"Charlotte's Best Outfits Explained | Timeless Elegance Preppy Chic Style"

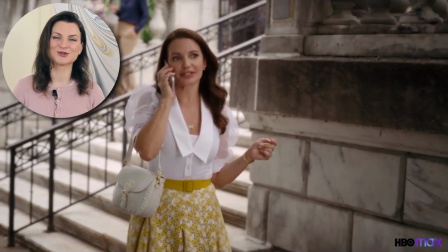[4:05]
Now, if you think that it's too much for your torso, or perhaps you have a short torso,
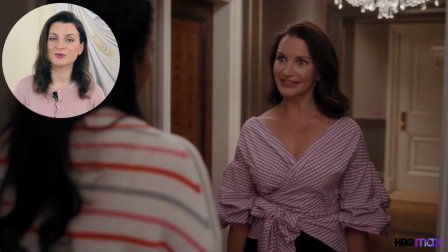[4:10]
another option is to wear monochromatic colors, because florals are a busy look by default and the extra layers can be fun to wear, but this is where we distinguish the difference between making a fashion statement where you turn heads versus blending it in a normal day-to-day wear.
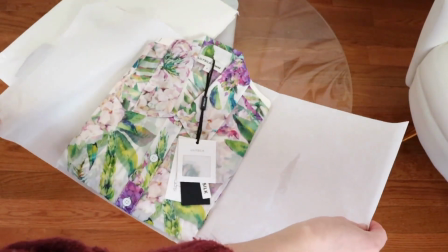[4:31]
I recently got my own version of this style from Lily Silk.
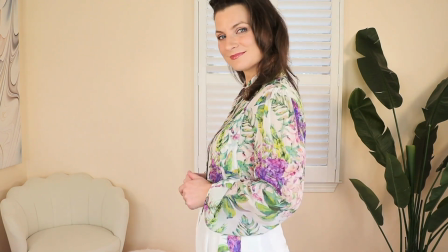[4:35]
I've been eyeing it for years and it's such an uplifting look that will inevitably help set the day. And what I found is that once you break the ice and wear it once, people start getting used to seeing you wearing a little bit more print or patterns, and it becomes the norm. What's important is that you enjoy and complements your mood for the day.
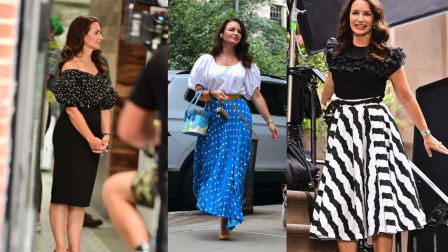[4:57]
Puffy sleeves tulle are also combined in styles that she wears. These delicate blouses are a playful take on feminine, energetic outfits.
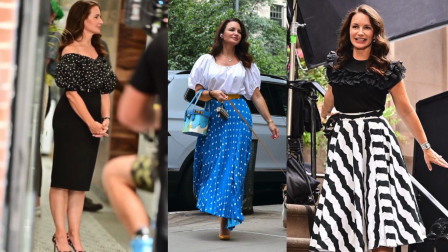[5:06]
Love these details. Ruffles add dimension and sophistication without screaming for attention.
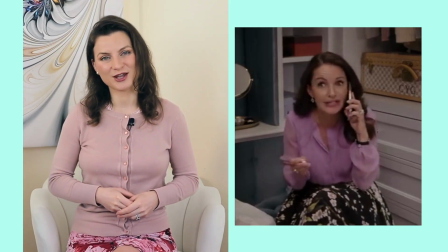[5:13]
Another element that I noticed in her casual look is visible layers.
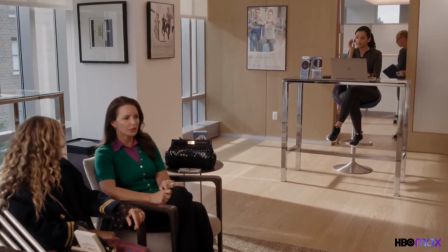[5:18]
Collars with polo tops pairing in colors that are well thought out to produce enhanced visual effect.
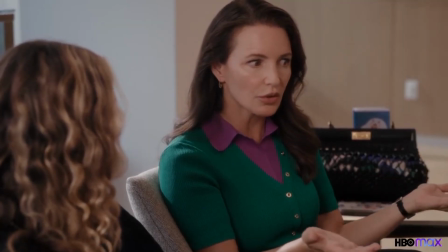[5:25]
Here we see the purple and green combination which complement each other.
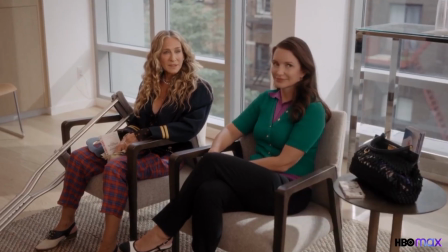[5:30]
And seeing them now, I wonder if it's the source of inspiration for this season's colors. I know that green and violet are most definitely spring colors in most spring seasons, but I'm noticing them more now. Do you think it's a coincidence that we see so many current trends in the series that came out a year ago?
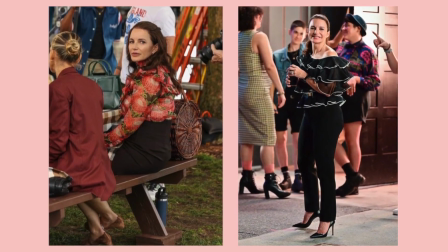[5:50]
If we look at the side-by-side pictures between the choices of prints versus monochromatic, when she had close-up shots sitting, we only see her from the waist up.
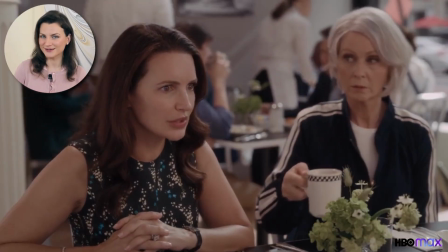[6:01]
This is where she wears polka dots, florals, birds, I think at some point, designs that add dimensions.
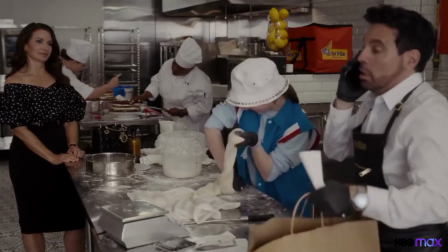[6:08]
It adds to her fun, elegant character. When she's in a full body shot, she was dressed in monochromatic or block colors that are slimming.
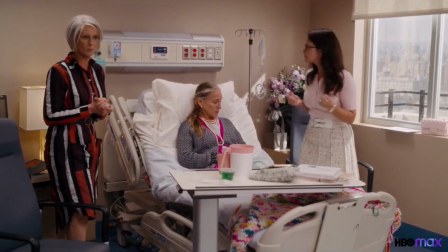[6:17]
It's an interesting observation we can think about next time we want to look our best, depending on the visual exposure that we have to our own audience in a meeting or if we're presenting.
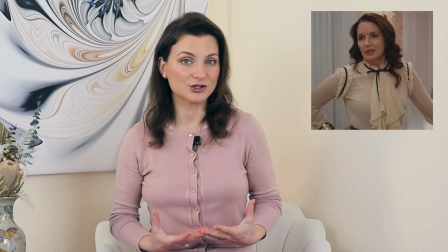[6:29]
We dress and add more dimensions on the top if exposing the chest,
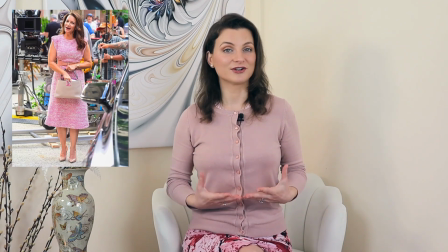[6:34]
and minimal dimensions if we stand in front of people and they can see our full body.
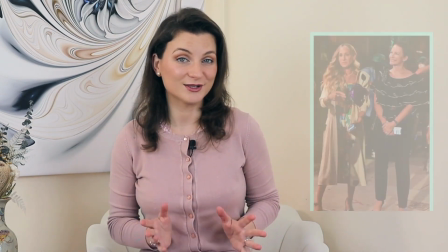[6:39]
And last comment on her tops is the added fluff and volume. It was pretty exaggerated at some point.
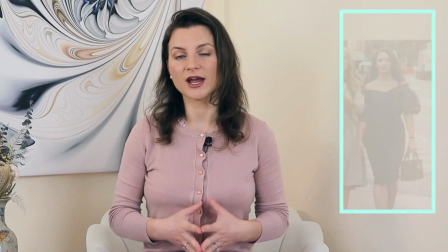[6:46]
Very chic and stylish pieces, but to me some were abnormally big from what we're used to seeing in everyday wear.
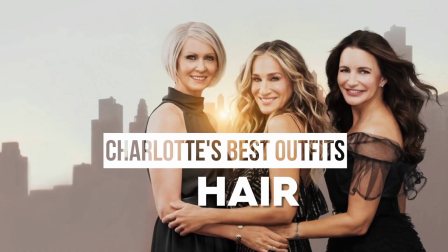[6:54]
But yet again, this is where reality differs from fiction. Next, I must address her hair.
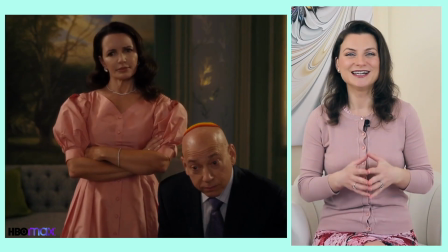[7:03]
Charlotte has the most heavenly hair I've seen on screen. It's just pure perfection, and I'm so glad to see that it's being managed well.
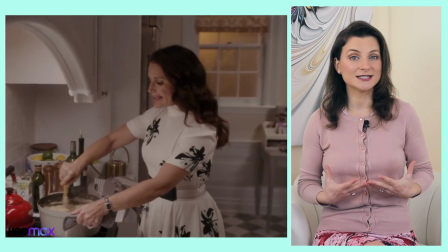[7:12]
It's mostly worn down, voluminous in a blowout, slightly wavy.
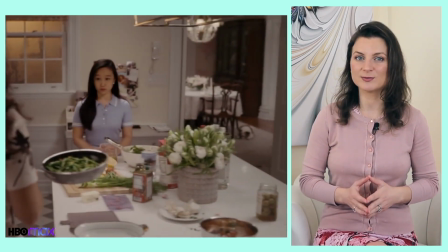[7:16]
This volume also helps balance the rest of her figure.
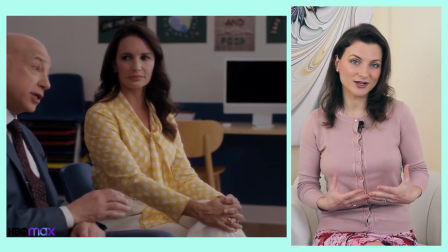[7:20]
It can almost be looked at as a standalone accessory that when big, everything else looks small.
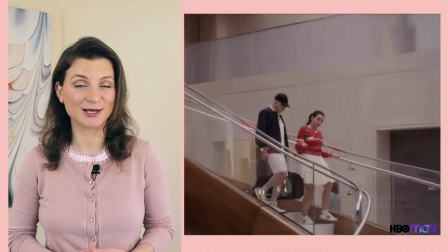[7:27]
The only time she had a ponytail was during the tennis match, and I think that was one of her least favorable outfits.
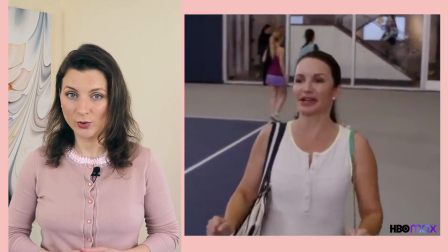[7:34]
We must credit them for trying. The drop waist dress is as flattering as one can get for her figure. A nice trick they did is to distract from the waistline since it had to be a full-size shot, even for the torso with a shift dress look, and add movement and playfulness to the bottom. Pretty effective, isn't it?
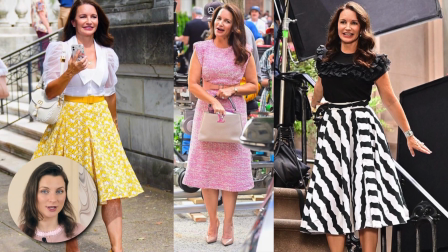[7:55]
Prints, lines, belts, thin and thick are all visual elements to frame, contour, or separate portions of her body. Now, some of you are not going to like hearing this, but she looks heavier than in the original series.
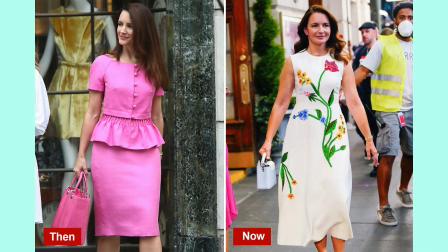[8:11]
She actually looks like one of us.